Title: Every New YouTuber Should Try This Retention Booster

In this video I'm going to show you how to take one step closer to having the best retention on a YouTube video that you've ever seen before using b-roll.
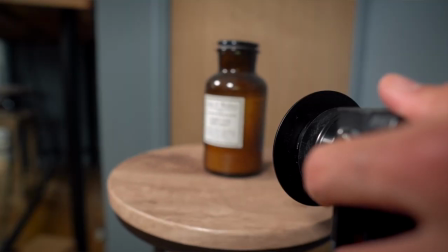So this is b-roll that you can see right now. It's footage that goes over the top of what you're saying, helps you tell more of a story, and makes everything come to life. And it will make your YouTube viewers watch your videos for longer. And from the comments you guys leave you can see how much impact it has.
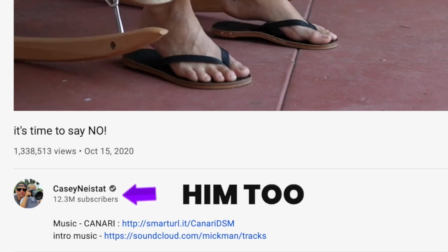And it's the reason massive YouTubers use it in every video. Because without it their content just wouldn't be the same but it can be pretty daunting to make if it's your first time or even if it's your 10th but for this video we're going to start by making one small section of b-roll for your next video and then over time i want
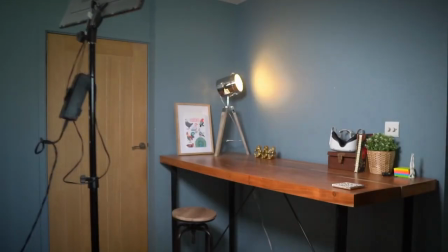you to build on what you're going to learn from today but for now we're going to keep it very simple which means you can forget lighting forget fancy pants setups i don't want you spending ages trying to make the perfect scene it's only going to eat up your time you probably don't have and that'll make the next time you try and do things just feel more daunting and too much like hard work so to start
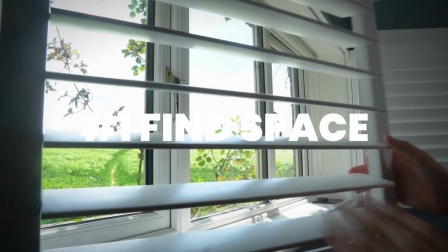just find a space that's got lots of natural light coming in but ideally not direct sunlight, what that'll do is it will cause exposure issues. Do it at the start of the day and in the evening when the light's its softest.
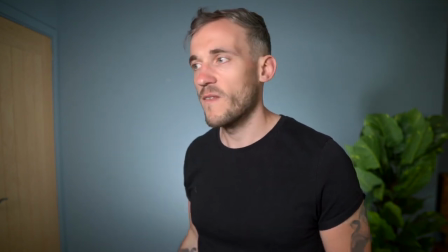The first thing I want you to do is to put down your camera. Yeah, sorry, we need to plan. Now, if you don't plan your B-roll, I guarantee you that your shots will suck. You'll rush them, you'll end up frustrated and you're also going to end up kidding yourself into thinking it's pointless and your attention won't increase. It will. Now, the point of B-roll is to make the content more interesting visually, to help you tell a story, and to help keep your attention flying.
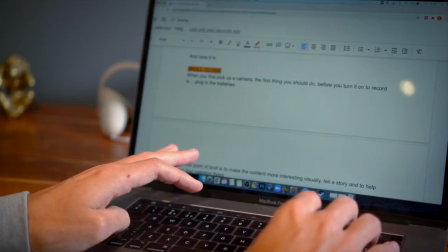So go and find part of your video that you think is a really important part for your viewer, and that's where you're going to plan the shots for, and the rest of the video is going to show you how.
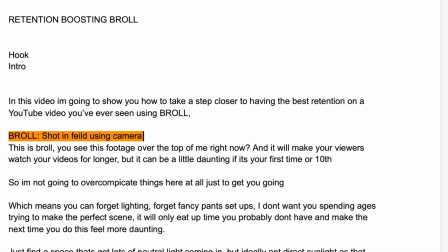Now I'd really like you to try and pick a section in the first 60 seconds of your YouTube video if possible. Now I've written a 10 second script, and we're going to build the B-roll for this clip to use over the top of the A-roll. So here it is, here's the line.
When you first pick up a camera, the first thing you should do before you turn it on to record is plug in the batteries.
Now, once you've decided on that, we need to think about how you can use B-roll to make this section work. So the first question you want to ask yourself is, how can I show this point in action? Now, the obvious thing here in our demo is to show someone picking up a camera and trying to film with it, right?
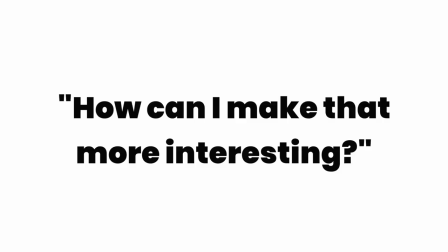The next question that you need to ask yourself is, how can I make that even more interesting? And there's a few ways.
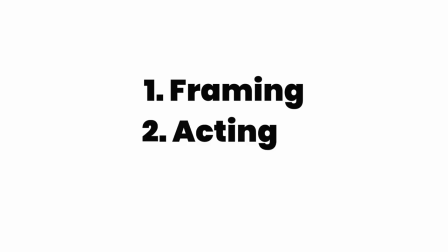The way you frame the shot could help with that, but also how the scenario is acted out and the tone of the narrative.
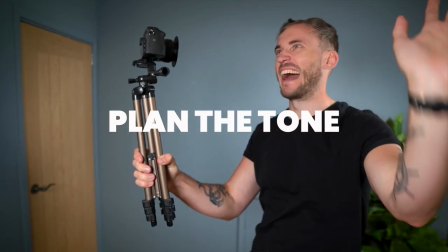So I'm going to show you what I mean about the tone first. Option one could be something like this.
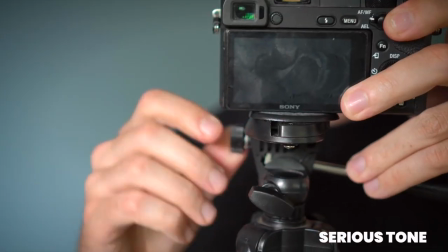When you pick up a camera, the first thing you should do before you turn it on to record is plug in the battery.
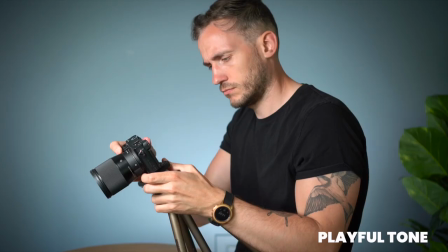Versus this tone.
When you pick up a camera, the first thing you should do before you turn it on to record is plug in the battery.
You see that? The delivery of the narrative can actually play a big part in how the B-roll is shot too. So when you've made your decision on the tone, you want to think about how you might frame your shot next.
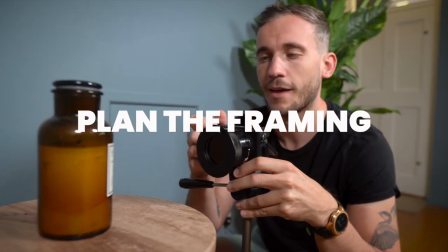Now there are tons of ways you can frame something. All I'm going to do is give you three really basic options to play with in your first YouTube B-roll and you're going to see just how much you can do with them too.
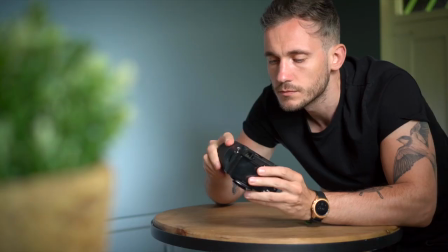Starting with this, the dirty frame. So this is a dirty frame. You see that? It's almost like your viewer is kind of peeking around a corner spying on something.
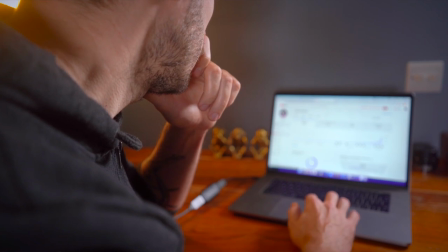Now this can be a really cool way to set a scene for something. It doesn't give everything away and it kind of leaves the viewer guessing a little bit, which I think makes it more interesting.